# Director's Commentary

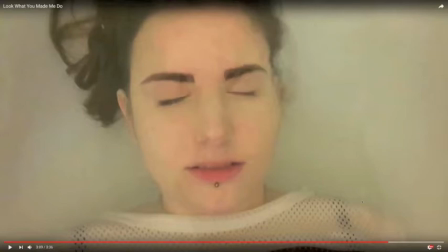476s
However, if a person is watching the music video and has not watched the horror sequence,
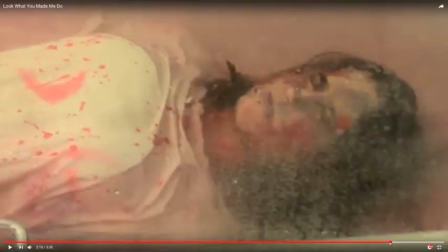482s
they can make the connection between those two shots. Her as a protagonist and her coming back to life.
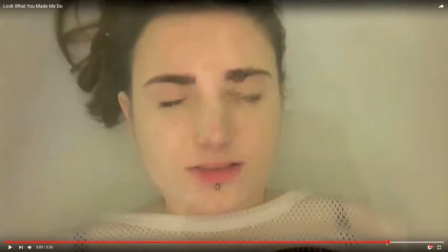493s
As here she does not have any bad looking bloody makeup,
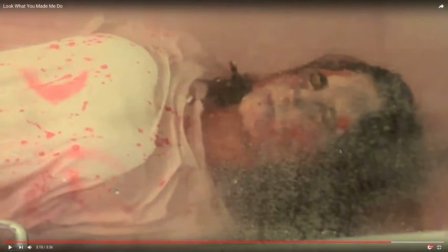499s
and on this shot she is now raising up from the dead and seeking her revenge.
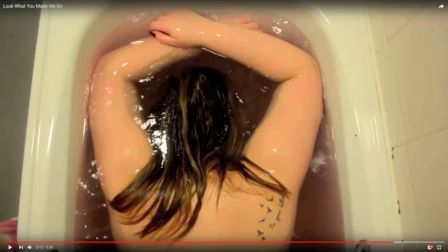506s
And this is a shot of where the water is all red and the protagonist of the music video is face down to the water and her end has come.
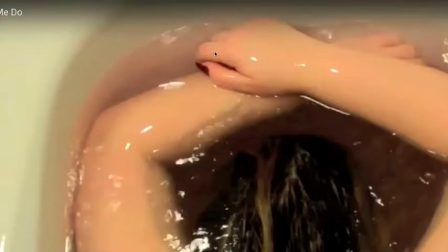518s
As you can see, the red nails, of course,
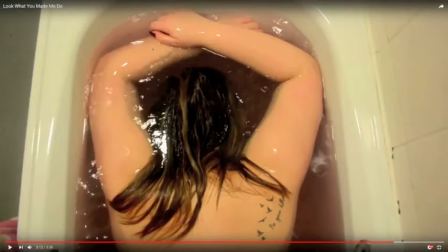521s
of the protagonist kind of in a way convey that she is not a real protagonist after all, and allows the audience to interpret a story behind the narrative that we give them.
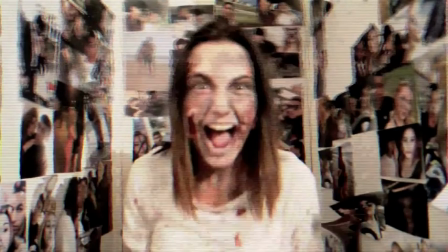540s
This is another direct address where she has been pulled backwards by the sound, as you can hear.
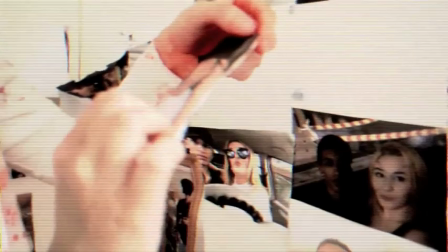546s
And this is another shot at the end where she has finally gotten rid of the protagonist Natalie and now owns her life,
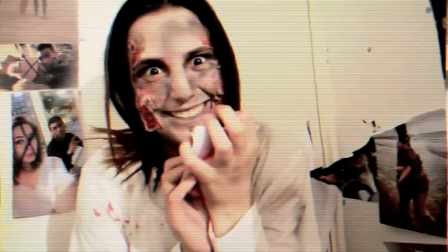556s
as she owns her whole family and her boyfriend that we have previously seen.